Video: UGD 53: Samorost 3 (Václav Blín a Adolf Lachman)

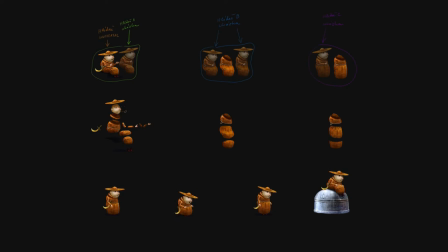29:09 A díky tomu potom zvládne tady třeba tady ten mnich hlídač vylézt tady na truhlu. No a měli jsme tam i složitější charaktery, tady to je takový hlavní záporák Zloskřet,
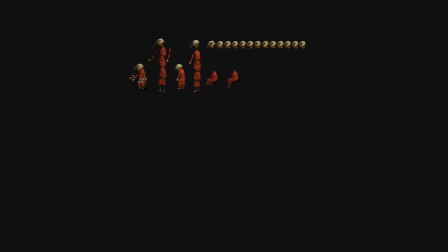29:24 který to je taková trošku schizofrenní postavička, která je chvíli veselá, chvíli smutná, furt se mu to tak střídá a do toho pije nějaký lektvary, takže je to takový hodně divoký.
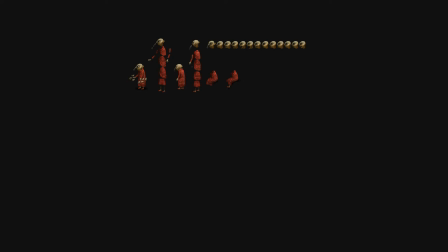29:37 Takže jsme potřebovali hodně výrazů té tváře, tak tady ty takový, vypadá to jak nějaký rozinky nebo něco takového, tak to jsou všechno výrazy té tváře. Ono se může zdát, že to je jako moc malý nebo prťavý, ale ono ve výsledku opravdu takhle prťavý, co v té hře je.
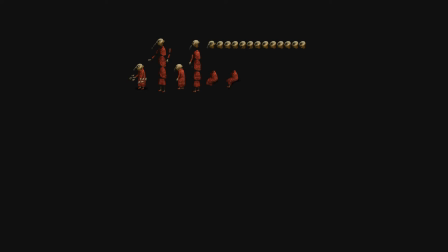29:54 Jo. Takže se tam snažíme i v těch detailech tam prostě být důsledný a zachovat třeba i tady výraz té postavy. Plus teda tady ještě záporák má chobůtek, který se mu neustále nějak hejbá, něco s ním provádí, očmuchává tak.
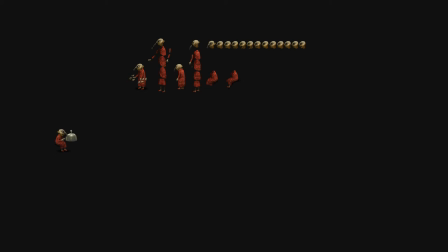30:12 Jo, tady zrovna očmuchává, tam má takovou svou oblíbenou hračku šem, z který je takový trošku hotový, tak si na tom ujíždí. A když se pak trošku napije nebo se tady načuchá toho šemu, tak takhle začne vyvádět.
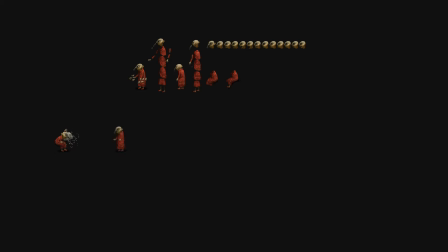30:29 A my jsme zase potřebovali, aby zvládnul některé ty akce. A narazili jsme třeba na to, že potom už máme třeba hotovou lokaci a až do té lokace dáváme ten charakter.
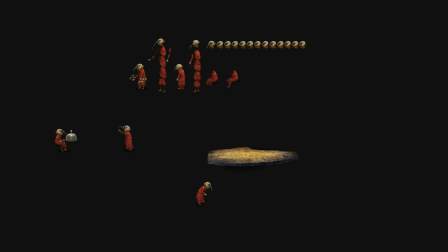30:44 A zrovna tady se nám stalo, že najednou jsme zjistili, že se nám tam ta postavička nevejde, že prostě neprojde tady otvorem, kterým zrovna má, ale naštěstí ta animace 2D je docela pružná, takže jsme to zvládli díky takovému fíglu,
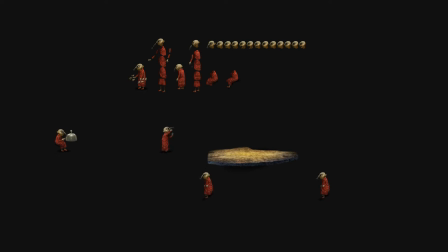30:59 že jsme postavičku prostě zmenšili a hráč nic nepozná a tady zloskřet nám projde, kde potřebujeme, tak je z něj trošku jakový trpajzlík, ale nikdo o tom neví. No a ty, i když teda zase jsou všechny ty postavičky 2D, tak my jsme někde potřebovali zase nasimulovat ten 3D prostor.
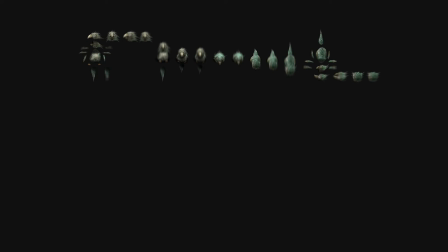31:17 Tady od papouška jsme třeba potřebovali, aby se otočil o 180 stupňů a proto, aby to zvládnul, i když ta akce sice je hodně krátká a my bychom to asi mohli nějak jako ošrulit zase, jenom že by to tam probliklo, tak nám to nedalo, teda hlavně tady Ádovi,
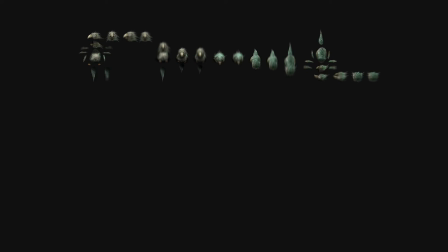31:35 který je takový precizní, takže proto zase vyrobil všechny ty fáze. A my jsme od něj potom potřebovali zase jenom, aby nám tady něco zakrákal a napodobil nějaký zvuky ze svého okolí.
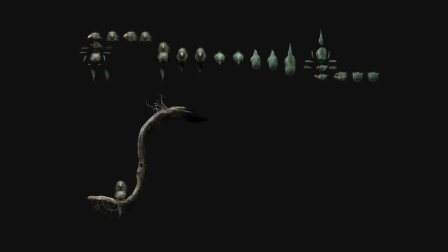31:51 Tak to ještě bylo se docela jednoduché, ale pak jsme potřebovali třeba i tu otočku. A proto, aby jsme ho otočili o těch 180 stupňů, tak zase museli být daný dohromady všechny ty namalované fáze, které vidíte tady nahoře. Takže i tu otočku nakonec zvládnu. Třeba v té hře na tohle nikdo jako nepřijde, jo?
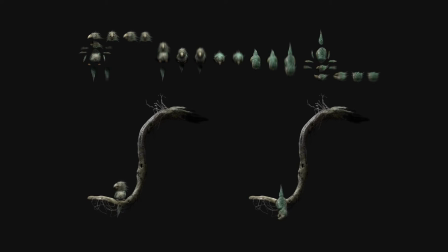32:10 To je jako... To je úskalí té hry, že to jsou takové ty minihry mezi tím, že to tam někdo třeba vůbec neobjeví a my se s tím jako třeba půl roku tam. Ne, tohle jsme nedělali půl roku, jo, to ne. To ne. No ale je to pravda, že tohle akce tam proběhne třeba jenom jednou, takže si ji třeba nevšimnete.
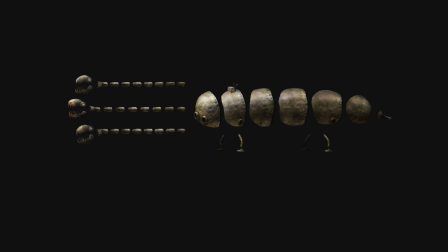32:30 No a Ada, jak je právě precizní, tak on je extrémista i v tom... Počtu potom těch součástech, těch jednotlivých postav, tady to už byl takový extrém, ale zase byla to dost důležitá postava, tady drak, takže je hodně propracovaný, těch součástek je tam opravdu hodně, ale naštěstí Flash má nástroj kostřičky, který tak nějak funguje, takže díky němu jsme to potom rozhejbali. A potřebovali jsme propojit potom třeba i animaci toho draka zase tady s tím hlavním záporákem, ale tak i to se nakonec nějak nakonec podařilo.
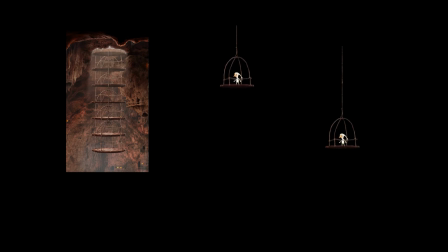33:16 Já, když jsme se ještě tady zmiňovali o tom 3D, tak tohle je třeba případ právě zase, Áda, jak je precizní, tak on by třeba nepřenes přes srdce, že by, ona by klidně stačila jedna fáze tady toho výtahu, my jsme potřeba, aby výtah sjel prostě dolů.
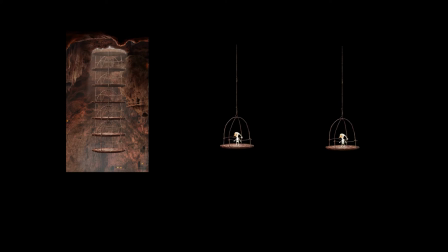33:33 A ono by určitě stačilo, aby tam byla jenom ta poslední fáze, kdy ten skřítek prostě stojí na té poslední fázi a já myslím, že hráč by to přežil, ale Áda by to nepřežil, takže zase namaloval všechny ty fáze, které vidíte tamhle. Já jsem je musel nějak propojit dohromady, aby to vypadalo jako plynulej pohyb, teda jak sjíždí dolů a aby to teda působilo jako takovej pseudo 3D prostor. Ono to není jako dost často úplně jako... Nepůsobí to jako opravdový 3D, ale o to nám nejde. Nám nevadí to, že to je takový jako mírně nedokonalý a myslím si, že nám to jako zapadá do toho zbytku potom, do té stylizace těch 2D her. Jo, ještě teda k hlavnímu hrdinovi, který je teda dost důležitý, tak ten se nám teda nezměnil od té jedničky,
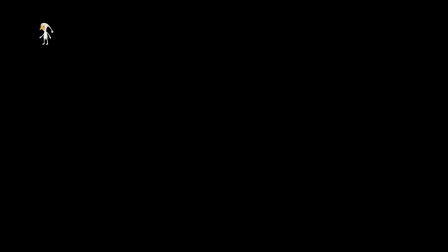34:28 zůstává pořád tady ten skřítek z bambulí v takovém bílém pyžamu. Trošku jsme ho jenom redesignovali, takže jsme mu ubrali boty a zmizela mu pusa, takže je takový trošku zjednodušený, ale zase jsme chtěli, aby byl trošku svižnější, aby reagoval trošku líp na hráče a byl takový akčnější.
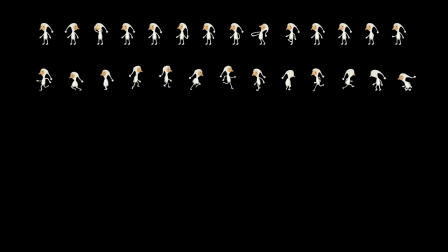34:48 A proto, aby hráče nenudil, tak má spoustu akcí během toho, co hráč nic nedělá, tak skřítek si žije svým vlastním životem. Protože víme, že když těch animací potom, nebo když je jich málo a točí se pořád dokola, tak třeba to hráče otravu, nebo vypadá to prostě,
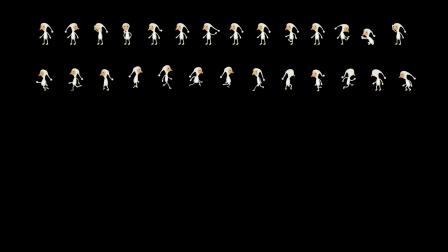35:07 nevypadá to moc dobře. A i v tý po té zvukové stránce, když se vám tam potom točí pořád dokola nějaký zvukový loop,
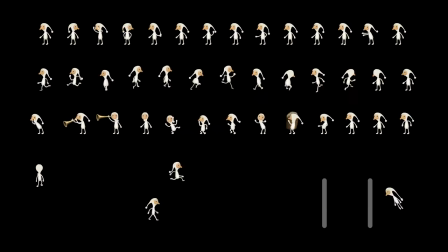35:14 tak pro toho hráče je to otravný a my chceme, aby ten hráč měl ten čas si ten svět prostě prohlížet a mezi tím, aby se teda dělo aspoň něco trošku zajímavého. No a kromě těch prostů, který tam skřítek má, tak potřebuje spoustu univerzálních akcí, jako chození, zase běh, tak ty se museli udělat.
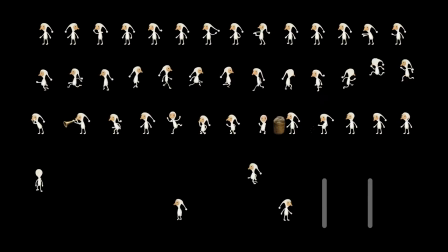35:33 A pak spoustu dalších speciálních akcí pro konkrétní už lokace. Takže to jsou přibližně tohleto animace třeba pro toho hlavního hrdinu, který jsme všechny pro tu hru potřebovali.
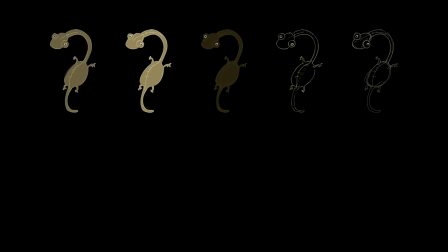35:54 No a součástí toho samorostího vesmíru tak jsou teda i duši, který vám se snaží teda něco říct jednak o tom vesmíru nebo vám pomoct s řešením těch úkolů. A my když jsme začínali, tak stejně jako jste viděli, jak Adolf hledal podobu těch levelů s Jakubem a hledal vlastně to,
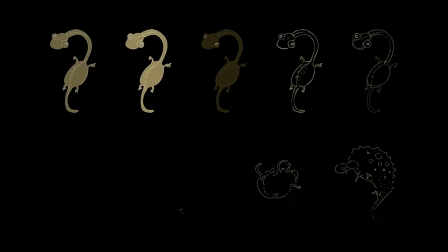36:11 jak by měl ten výtvarný svět vypadat nebo výtvarně, jak by měl působit, tak nám se tam objevil najednou tady ten cizí prvek těch duchů, který ale měl být zároveň jiný a zároveň do toho světa zapadat. My jsme hledali vlastně podobu, jak by to mělo vypadat, aby teda to bylo součástí toho světa, ale zároveň to dělalo dojem, že to je prostě nějaká spirituální jakoby součást tohoto světa, toho samorostího světa. Takže aby to úplně nekřičelo z těch pozadí, ale nějak to trošku s tím splynulo. Takže jsme hledali prostě tu podobu výtvarnou, kterou to propojíme a nakonec jsme zjistili,
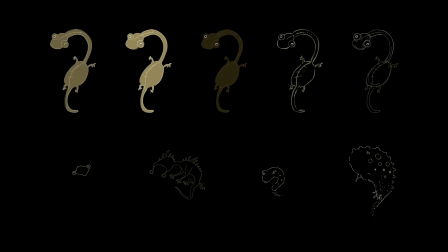36:51 že vlastně asi nejlíp nám v tomhle tom bude fungovat úplně čistá linka, kdy tam nebudeme prostě řešit nějaký složitý malování jako v těch pozadích, ale vlastně, že ten určitý kontrast té linky vůči těm propracovaným pozadím vlastně ve výsledku bude působit dobře. No ale stejně tak jako Áda má trošku tendence k tomu zesložiťování oproti těm návrhům, tak mně se děje něco podobného. A nakonec jsme zjistili vlastně, že to není to, co bychom třeba od těch duchů úplně chtěli.